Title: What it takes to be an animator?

And our animation VFX guy, or producer as well, said, you know, I was allowed to do the storyboards for it. And I actually got I did probably about 90% of the boards for it, and then we fleshed it out even more in previs. So it was really fun. This is like one of the first times our studios got to do like a 20 shot back to back. In VFX, I find the shots are separated by like fully live action plates. You don't get to have too many full CG shots connected. But this is one of the moments where we got to have that, which means you really want to get a storyboard in there because it makes your life a lot easier.
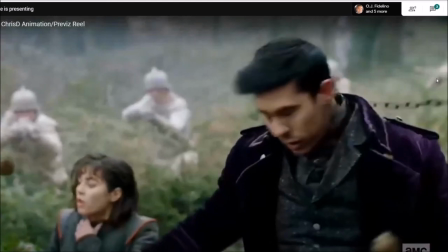2283s
The shot was kind of fun. Basically, this is an FK rig system.
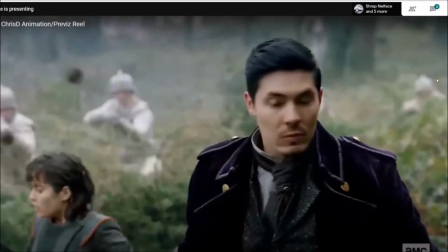2289s
And what was given to me was a neck track.
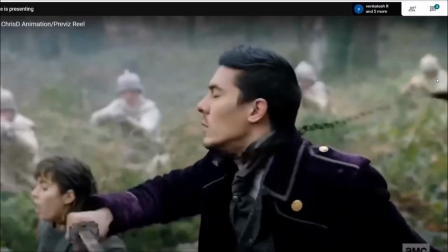2295s
So there's a piece of geo around the neck. You won't see it, but lighting would have used it, and I used it. And that geo was tracked to follow this guy's neck movement exactly as it is in the plate.
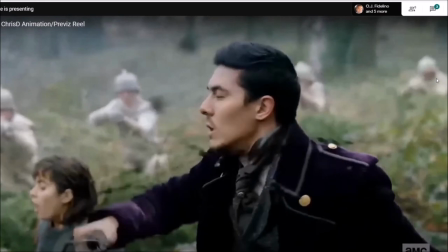2308s
And I took these bolas, and I animated them to wrap around that geo.
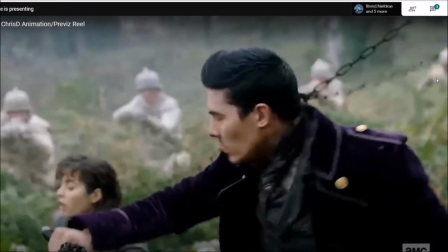2317s
And I had to really focus on, because it wasn't like an easy rig to animate, I really had to focus on keyframes. So basically I said each keyframe was, this is exactly where I needed to be and how it was wrapping.
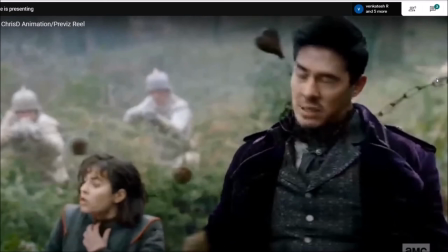2330s
And also another thing I had to really focus on with the shot was overlapping.
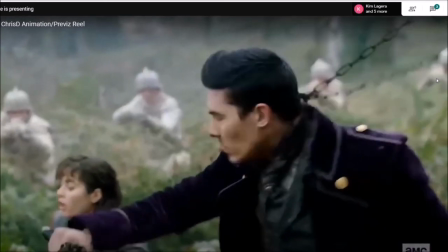2335s
I had to make sure that the geo wasn't, of the chains weren't penetrating each other as they're going around the neck.
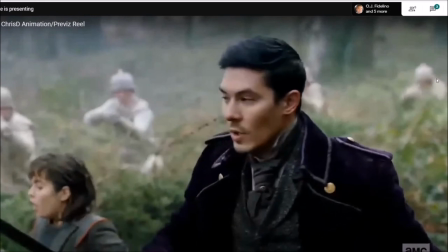2341s
And another way is thing I had to worry about was when these shots were made,
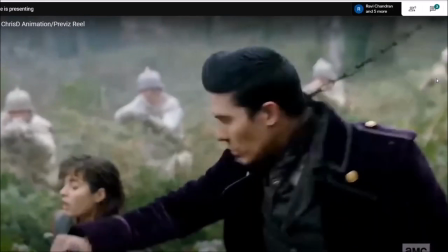2346s
I think there was one shot that had a real bola that we had to match in assets.
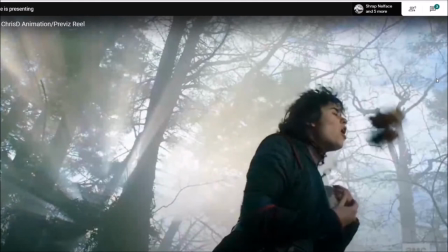2351s
The way these shots were made was these bolas were spinning around for a long time.
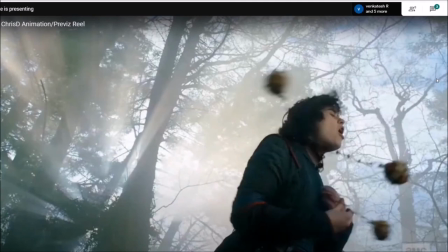2358s
So I had to find a timing and animation that made it feel like when we cut to the next shot,
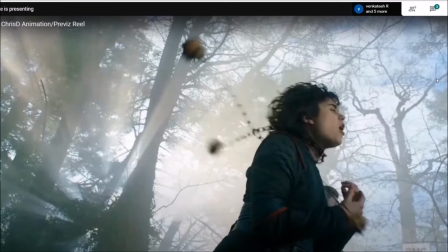2363s
these bolas were still a certain length away from them, which wasn't easy.
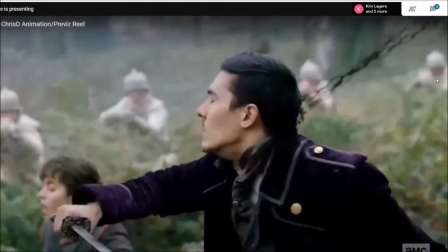2369s
Definitely was a challenge, but I think it came out nice. It feels believable, I think.
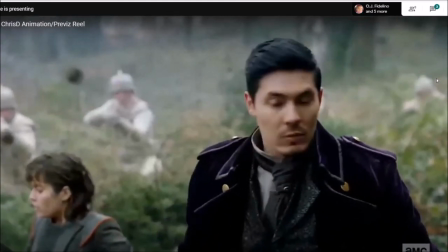2373s
I think people are going to think they got hit by real bolas.
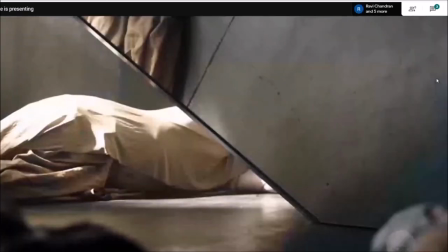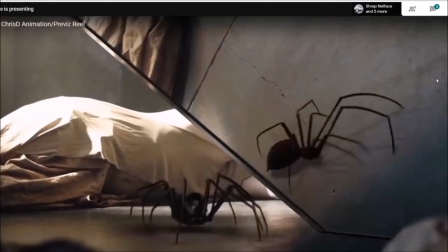2384s
This is just a bit of creature work I did on Killjoys. I looked up a lot of references of real spiders running, and what I learned was spiders really are pretty careless of how they run.
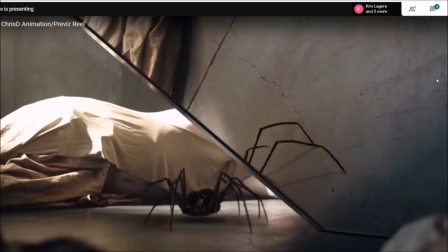2396s
There's no real beautiful system with their legs. Sometimes they're even dragging legs. So what I did is I kind of did a more cleaned up version that we would probably believe as a human.
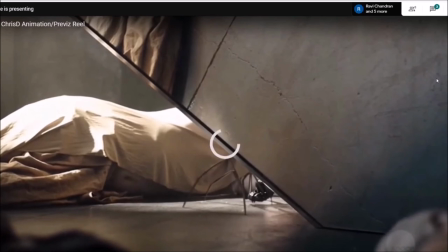2406s
If we imagined a spider walking, I went for something more like that, which the effects industry already does for explosions. When a grenade goes off, they usually do like a lots of fire and stuff, but you don't really see that in real life.
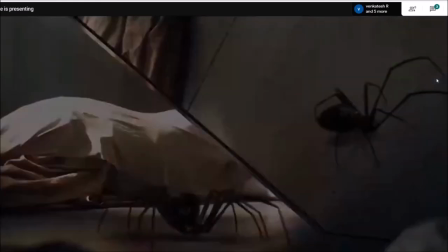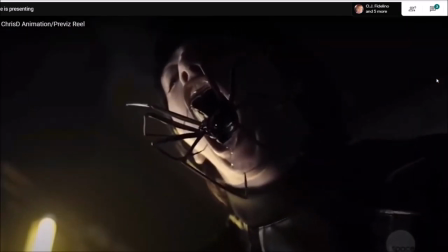2428s
This shot here was one of my first big animation shots in the VFX industry, and it really taught me to communicate with the comp artist in the lighter,
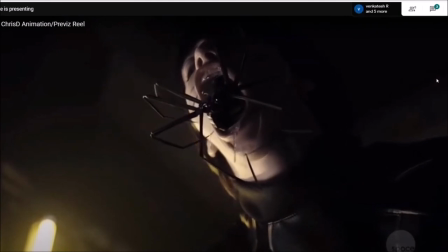2444s
because it was really a tough job for all of us to try and get this character, this spider, at its size, because it's no small spider,
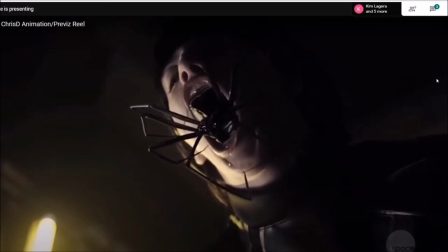2455s
to come out without penetrating the plate or having some kind of weird issue in lighting.
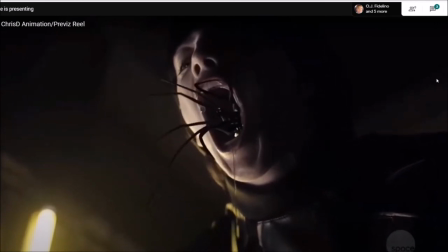2461s
So this was hard. This was like a lot of back and forth between animation, comp, and lighting.
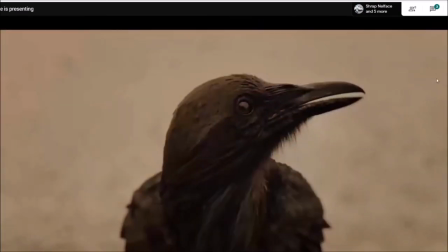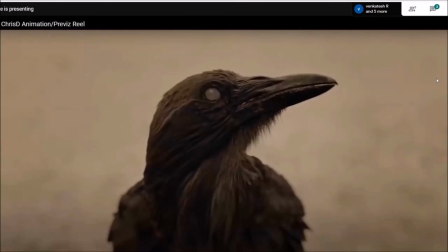2477s
This the lighting artist who did this, she was amazing. My goodness.
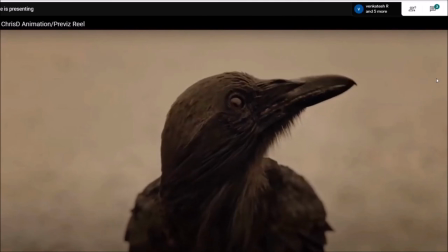2482s
This is a CG Raven.